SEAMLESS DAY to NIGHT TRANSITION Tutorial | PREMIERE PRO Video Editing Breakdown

good hello hello welcome back to another episode when i say another the first episode of keenan's classes classes with a k and today we're
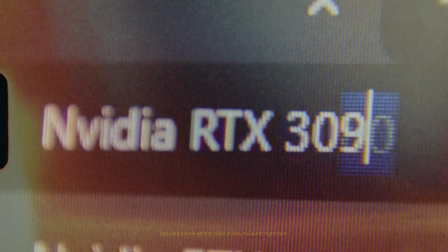(0:14)
going to be breaking down my favorite and your favorite transition from my nvidia video if you haven't watched it check out the video a lot of you went back
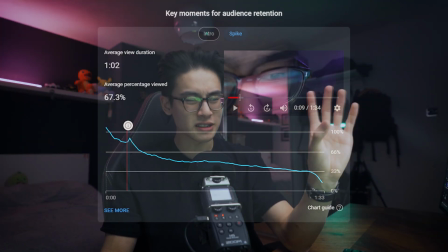(0:23)
to watch that part specifically as you can see on this graph so i was like you know what i'm going to break it down I'm going to stick to my schedule posting once a week I'm going to show you how I shot it edited it and how and what sound design I used I'm going to keep this as short and to the point as possible because I know you guys have pretty short attention spans let's slap five minutes on the clock and let's get started I want to quickly say that this isn't actually a BTS of what I shot I didn't shoot any behind the scenes so right now it's just a I guess reenactment of what went down okay so the first thing we need is a okay before we
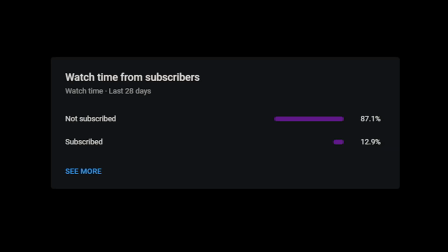(0:56)
begin can we just take a look at this please 87.1 percent of you aren't subscribed to my channel but you're still here watching my videos if you're not subscribed hit that big red juicy subscribe button down below and let's carry on with the video okay so the first thing we need is a dolly so this is
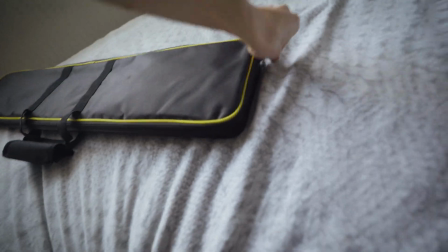(1:12)
a dolly track that my friend josh kindly gave to me and what we're gonna do now is just put these on a tripod
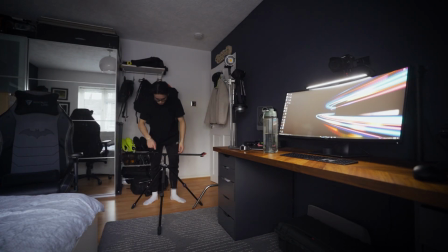You now might be wondering, Keenan, what is the special technique that you use to shoot this shot on your own? How did you shoot on your own? Well, ladies and gentlemen, the answer is a shoelace.
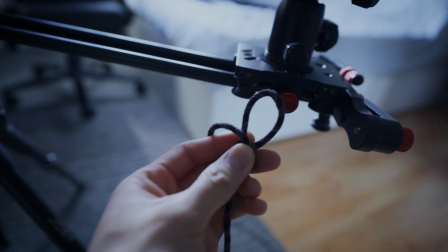(1:37)
First thing you do is make a knot in your shoelace. I kind of just put it around this bit right here. So the next thing you're probably wondering is how do you pull it while you're kind of using your hands?
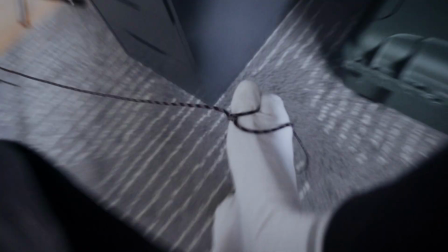(1:48)
Well, whoever created us gave us feet for a reason. You must think I'm taking a piss but I'm actually not.
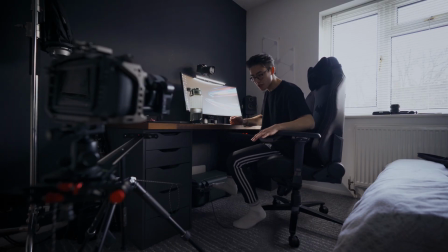(1:54)
What you gotta do is get your leg and literally just move it over to the side like this. Oh my god. Let me just reenact the shot for you. Back to the editing table. Let's show you guys how I edited the shot.
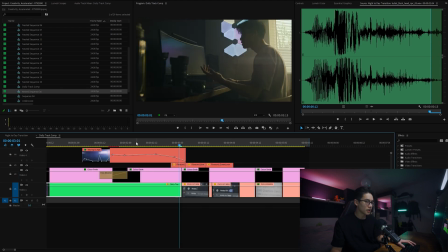(2:13)
This is a nested clip so we're gonna double click into it and you can see everything that's going on here.
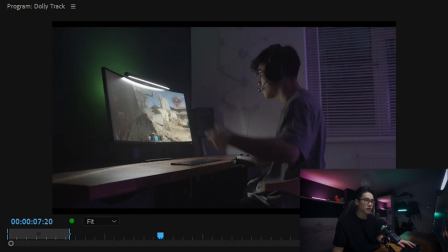(2:18)
So let's show you the two clips that I shot on their own as if they were just like cut together my great acting it's not really a clean transition it just wasn't as smooth as I hoped it to be the goal of this transition was to kind of distract the viewer's eye from the actual transition my kind of like I guess my stylist subtlety in editing a little bit the first thing I did was to make the nano leaf
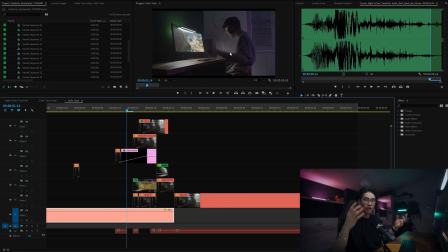(2:42)
panels right up here kind of like flicker and get the window to flicker as well so when you watch it you'll be like oh wait what's going on here and kind of just direct your eyes to a different part so the transition can happen when you don't really notice it.
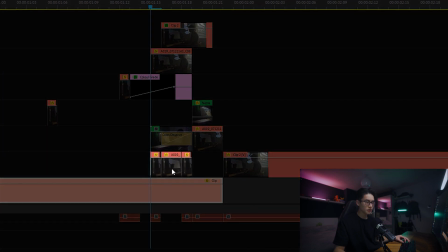(2:55)
Down here I have selected a part of clip two which matches the framing of clip one and
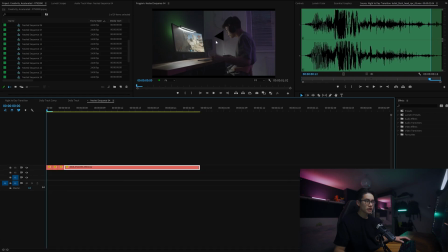(3:01)
then I created a mask and you can see these little triangles these are basically the masks that I made.
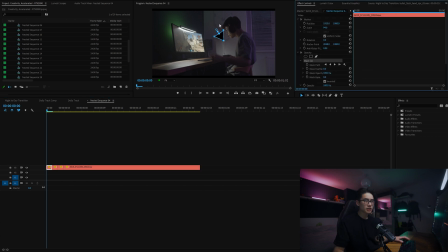(3:08)
So if we go into the mask you can see this is the triangle. I cut the clip up into frame by frame because I wanted a different nano leaf triangle to appear at each different time and And so because we've made a mask,
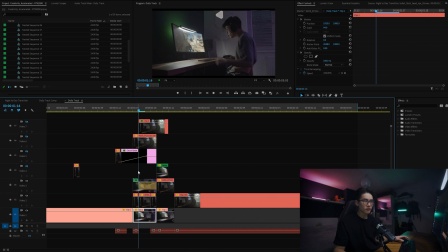(3:20)
it shows whatever's underneath. And yeah, as we move forward through the frames, it just shows each different nano leaf panel. And if you zoom in really closely, it's actually not the best cut at all, which is kind of embarrassing, actually.
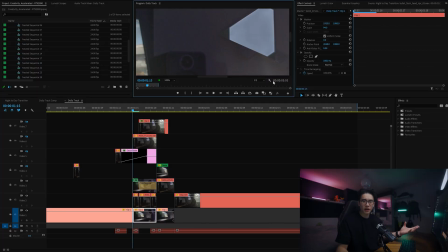(3:33)
When these things happen for a frame, you're never going to notice it.